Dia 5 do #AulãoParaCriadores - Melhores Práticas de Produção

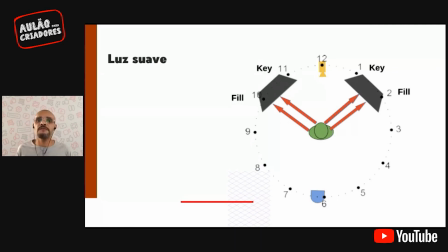[32:51]
A área de key light gera um defeito, um resultado do outro lado. A área de fill light, ufa. A área de key light do outro lado, ele também gera. O fill light vai lá e também limpa. Se eu tivesse esses dois refletores somente em posição de key light, o que eu poderia fazer, mesmo com a fonte difusa, é gerar sombra dupla.
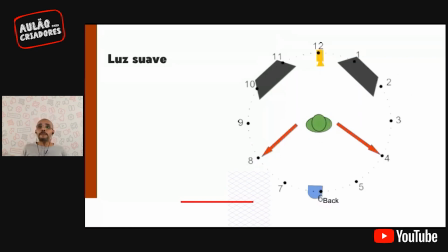[33:09]
Nessa situação, nessa posição, isso não acontece. E o backlight, e esse aqui é pela proposta da luz, como é uma luz que, como ela é igual, a possibilidade de achatamento de vídeo é grande. Então, nesse momento, vai gravar na frente da janela, vai gravar com fonte única de luz vindo da frente da câmera.
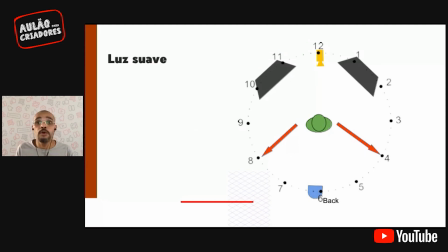[33:29]
Gente, amor com o contraluz, porque senão vai chapar, vai virar 2D. Você consegue, começa a perder detalhe da imagem, começa a perder dimensão e corpo da imagem. E aí está o resultado.
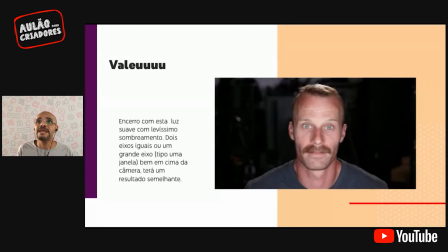[33:39]
Ó. Se eu não tivesse o contraluz, eu não teria esse brilho. Eu não teria essa separação do que é plano. Ele ia parecer que ele estava grudado lá no fundo. E a gente ainda tem a área de sombra, mas elas são bem suaves, até pela origem
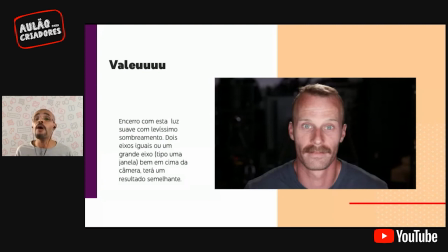[33:56]
da nossa fonte de luz, que é uma fonte suave, e como está igualmente posicionada, ele dá esse resultado que é bem legal também. Eu gosto particularmente das propostas mais fotográficas, das propostas mais cinematográficas,
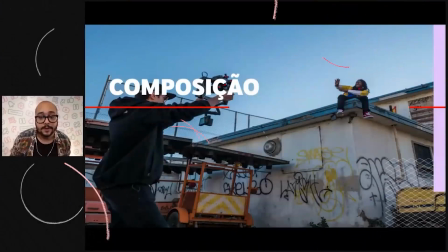[34:10]
mas essa aí é uma boa execução de luz. Queria começar de novo com a pergunta do Franklin, que a gente recebeu,
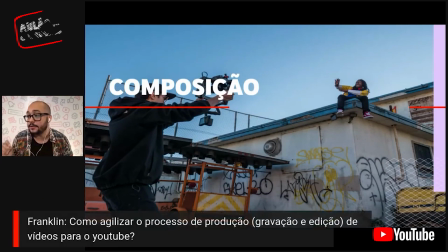[34:16]
que foi como agilizar o processo de produção, gravação e edição dos vídeos para o YouTube.
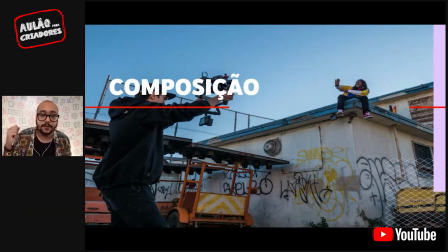[34:21]
Bom, tudo que a Ju falou lá na parte de pré-produção, a gente deveria aplicar para conseguir agilizar o nosso processo. Então, se você teve uma pré-produção direitinho, todos os documentos que você tinha que preencher, todo o cronograma está direitinho,
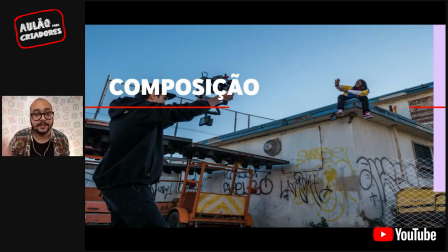[34:37]
se você fez um arquivo com tudo, se você faz as ordens do dia, que a gente chama, que são arquivos que a gente emite, normalmente o produtor emite na noite anterior ou na manhã do dia de gravação e manda para todo mundo poder saber o que tem que fazer.
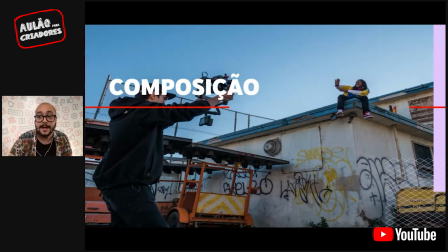[34:54]
Eu costumo dizer que um bom produtor é aquele produtor que prevê os problemas. Então, mesmo que os problemas não tenham acontecido, eu já tenho as resoluções para ele. Por exemplo, meu microfone não funcionou aqui. Eu tinha um microfone reserva para caso isso acontecesse.
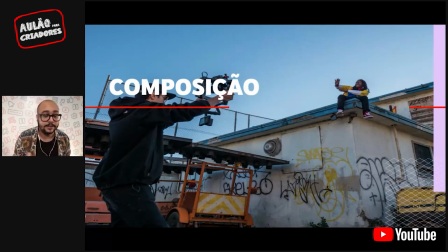[35:10]
Então, se a gente sabe o que cada um vai fazer, na hora que a gente tem que fazer a coisa de fato, tá suave, vai, roda liso. E conhecer o seu material. No caso da edição, como você agiliza a sua edição? Se você conhece o seu material, é muito mais fácil de você trabalhar. E isso você pega com a prática.
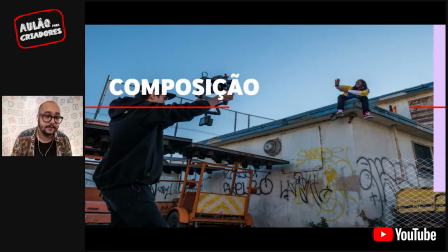[35:27]
Como é que você conhece o seu material? Se relacionando com ele. E aí, quanto mais você edita, quanto mais você produz, quanto mais você grava, mais fácil deveria ficar. E aí você pode dar saltos maiores e fazer outras coisas. Tem uma coisa que eu gosto de falar sempre, que é do uso da claquete.
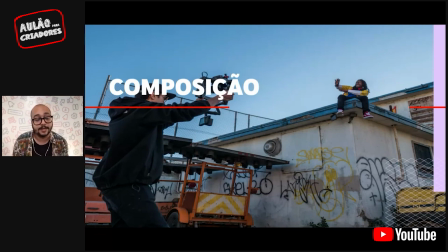[35:43]
Nem todo mundo sabe para que serve uma claquete num set de edição, num set de filmagem. A claquete tem duas principais funções. A primeira delas é se você está filmando num dispositivo e gravando o seu áudio em outro dispositivo, por exemplo, eu estou gravando com uma câmera
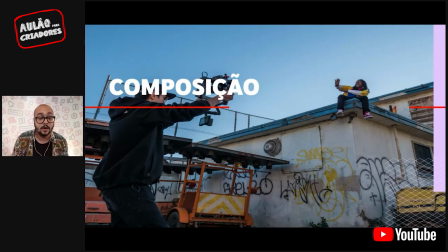[36:04]
eu estou filmando com uma câmera e gravando o meu áudio num gravador. Ou eu estou filmando com o celular e gravando a minha voz em outro celular. Na hora que eu vou sincronizar essas duas coisas no meu arquivo, no meu programa de edição, na minha ilha de edição, é muito mais fácil. Porque se eu tenho a claquete,
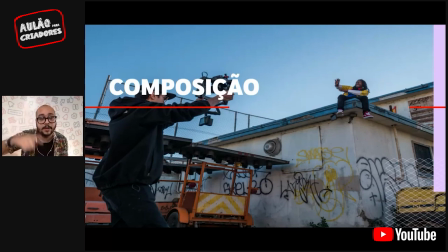[36:21]
porque eu tenho o registro visual da claquete batendo e eu tenho o registro da onda de áudio dessa batida da claquete. Então eu consigo, sem auxílio de nada, sincronizar ou syncar, como a gente fala, o áudio com o vídeo. Mas os programas de edição também fazem isso, com dois cliques você consegue fazer essa sincronia.
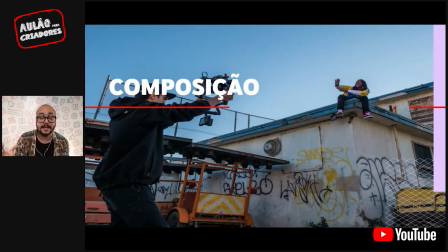[36:40]
A outra função da claquete é ser um cabeçalho para todos os arquivos que estão sendo gravados ali dentro. Então, por exemplo, a Ju citou um arquivo que chama, um documento que chama boletim de câmera. Para que serve o boletim de câmera?